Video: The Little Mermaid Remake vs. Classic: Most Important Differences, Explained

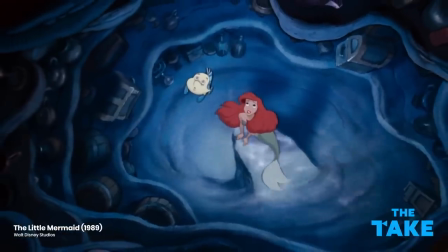How many differences have you caught between the 1989 Disney animated The Little Mermaid and the modern live-action remake?
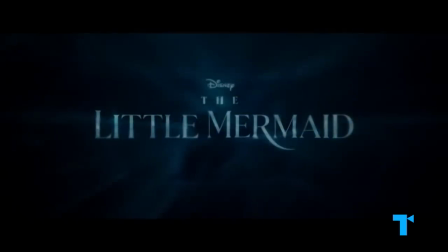Like with many of these revamped Disney classics, Rob Marshall's 2023 The Little Mermaid has been met with resistance from audiences who complain of an uneasy,
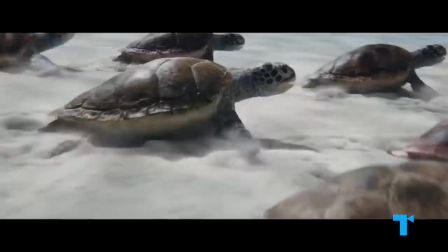uncanny valley feeling, from watching two realistic CGI creatures singing and dancing,
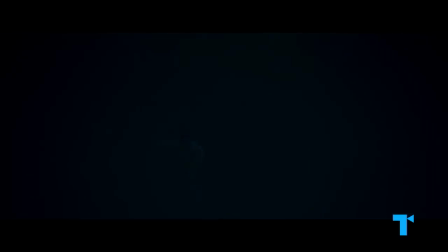and dark cinematography that's hard to see or, at times, downright horrific.
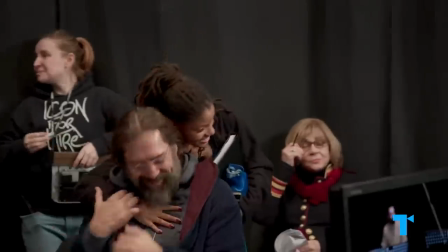However, The Little Mermaid has also sparked positive buzz due to its casting charismatic actors like Melissa McCarthy as Ursula,
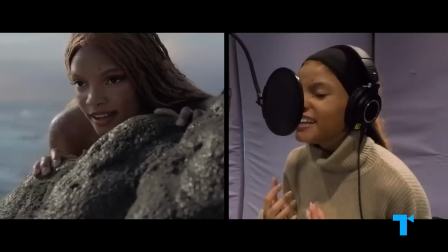Daveed Diggs as Sebastian, Jacob Tremblay as Flounder, and Awkwafina as Scuttle. Not to mention the culturally significant choice to cast Black actress Halle Bailey as Ariel.
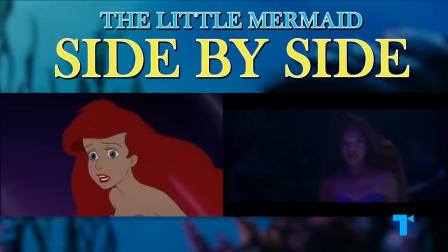So, looking closer at the details, what's the difference between these two stories of Ariel?
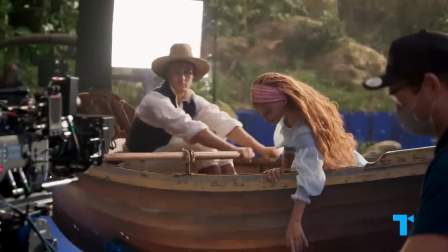The most obvious difference between The Two Little Mermaids, released over three decades apart, is the technology used to create them.
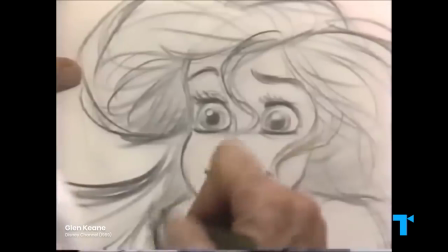As an animator, I've got to try to bring expression into her face, and try to make her be as believable and make you believe that there's really a brain thinking in that head.
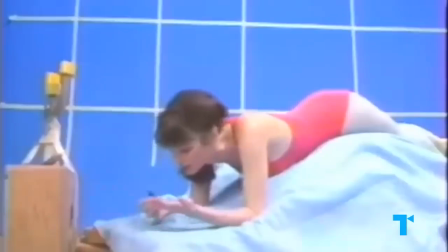For the original 1989 film, which kicked off the Disney Renaissance era, Disney used their common practice of filming live actors for motion reference so the animators could make their
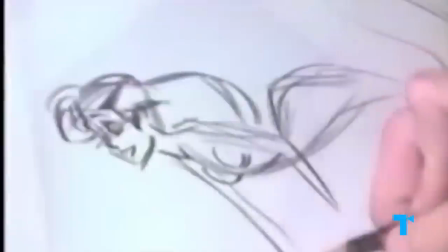characters feel as real and human as possible while still being fantastical and larger than life. I literally acted out every single scene in that movie. So I could, you know, I know every movement that Ariel makes in the film.
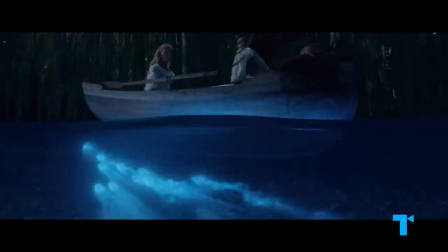It's really kind of funny. But, with the newest film using live actors and elements of CGI technology,
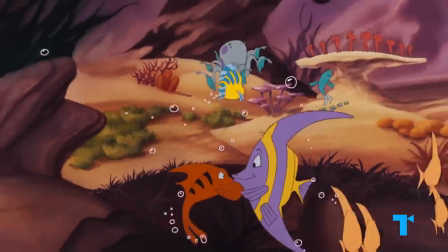The Little Mermaid automatically feels more alive, while the challenge becomes maintaining the original's fun, lightness, and wonder.
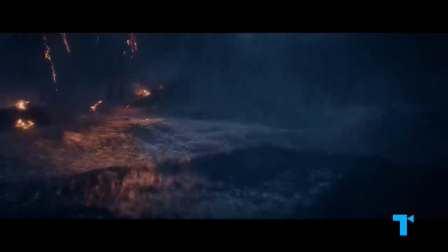When it comes to the cinematography, the remake's visual darkness also adds a heightened realism compared to the cartoon,
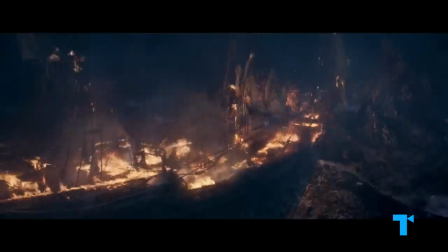which can make the new film feel more epic and dramatic, and even at times intense or jarring.
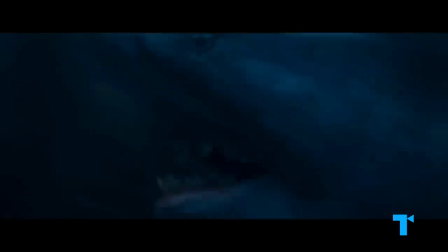This scene where the shark attacks feels almost taken out of a horror film.
Sonny, look out!
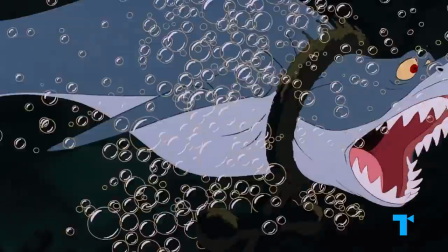Compared to the fear factor of the original, which is hardly going to frighten anyone except the youngest kids.
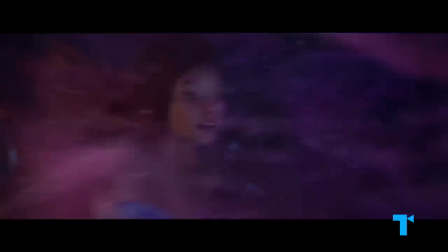Likewise the peril of Ursula's attacks,
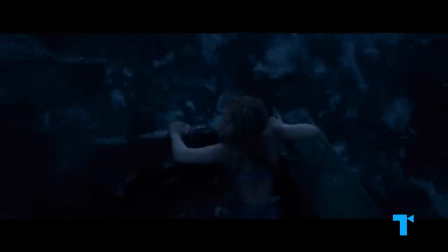and then there are the CGI creatures that swim alongside Ariel.
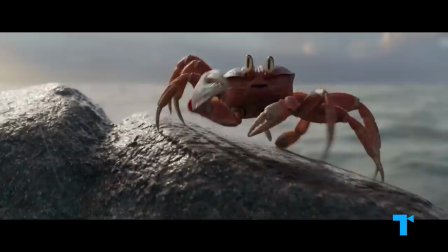Some audiences have been less than pleased with the hyper-realistic and downright eerie revamped looks of their favorite cartoon characters,
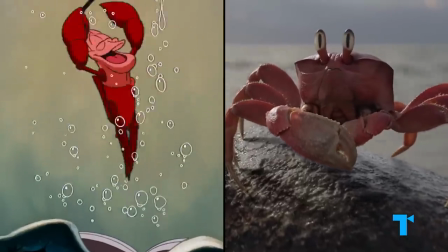especially Sebastian's realistic-looking crab and Flounder's lifelike fish makeover.
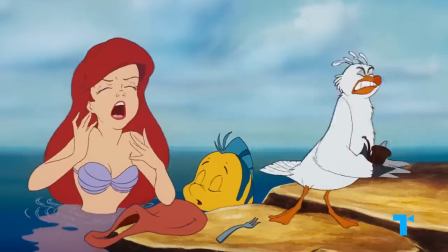Another surprise was the redesign of Scuttle, the goofy and confident seagull who fancies himself an expert on all things human.
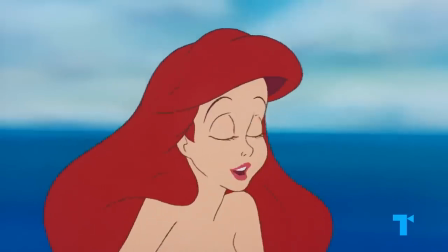This is special. This is very, very unusual. What? What is it? It's a tinglehopper.
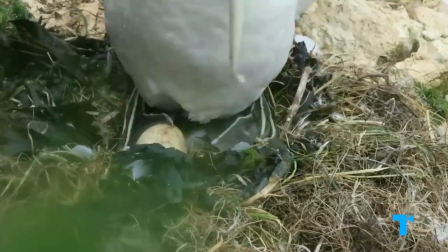Today, Scuttle has been pointedly redesigned to be a northern gannet, birds who do often incorporate bizarre objects into their nests. Gannet researchers have found things like plastic toys, false teeth, golf balls, even gold watches weaved into their nests.
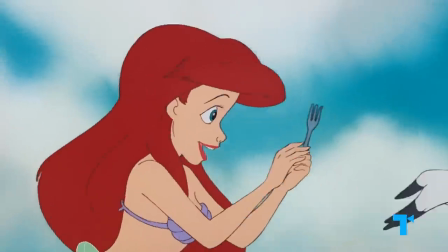So that's fitting for a character who helps Ariel identify thingamabobs and who's its and what's its galore.
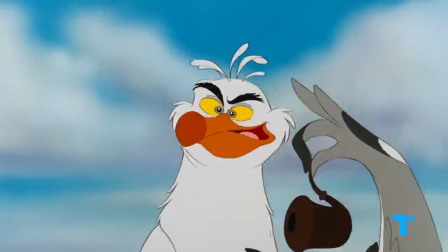Though it leads one to wonder, is it important to be factually accurate about bird behaviors in this particular story?
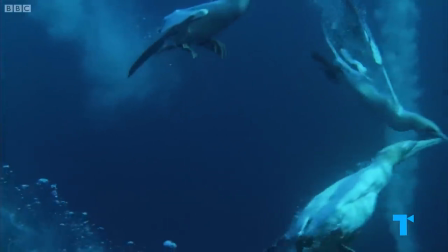Northern gannets can dive 70 feet underwater, allowing the now female character to be able to participate in scenes below the sea with Ariel.
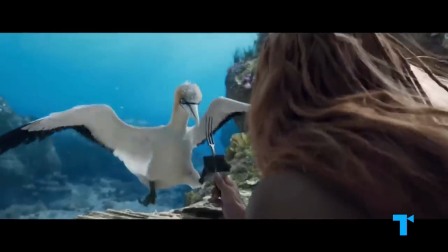Scuttle, any idea what this is? Oh, humans use these babies to style their hair.
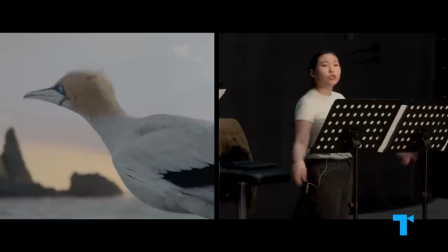Whereas in the original, this scene is filled with over-the-top expressions, this version is more about Awkwafina's vocal delivery, which feels more modern and off-the-cuff.
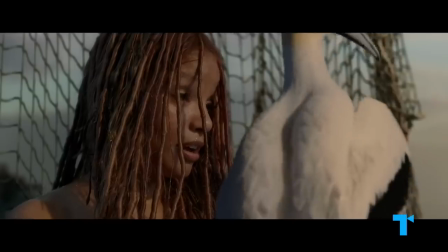Rob would often encourage me to like ad-lib, you know, why don't you tell me something nice?
Hey, Scuttle, I like your hair.
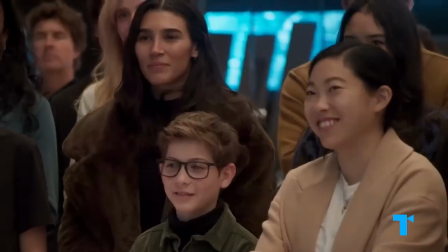I like the center part, because the side part looks like it's receding a little bit.
The popular actors of the remake bring a lot of personality to these characters in their voice performances,
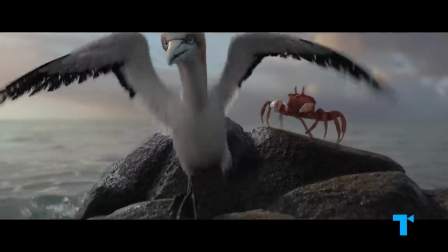yet watching a CGI bird and crab vigorously debating somehow just isn't as funny, cute, or believable as those zany original cartoons.
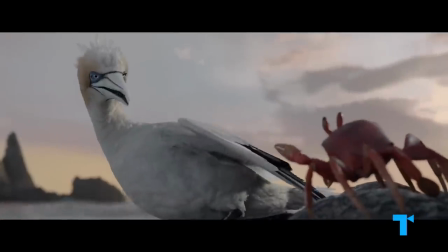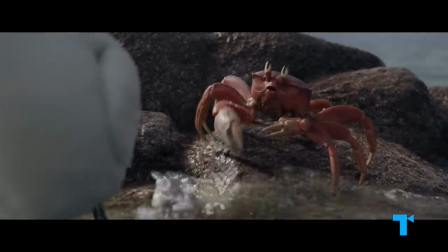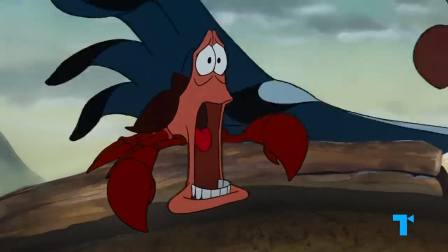While the animated version of this scene is filled with high physical comedy between the two characters,
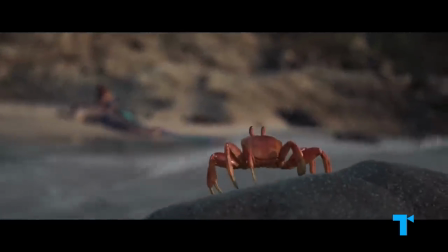in the live-action scene, Sebastian can no longer be wide-eyed or slack-jawed with the limits of his realistic animation.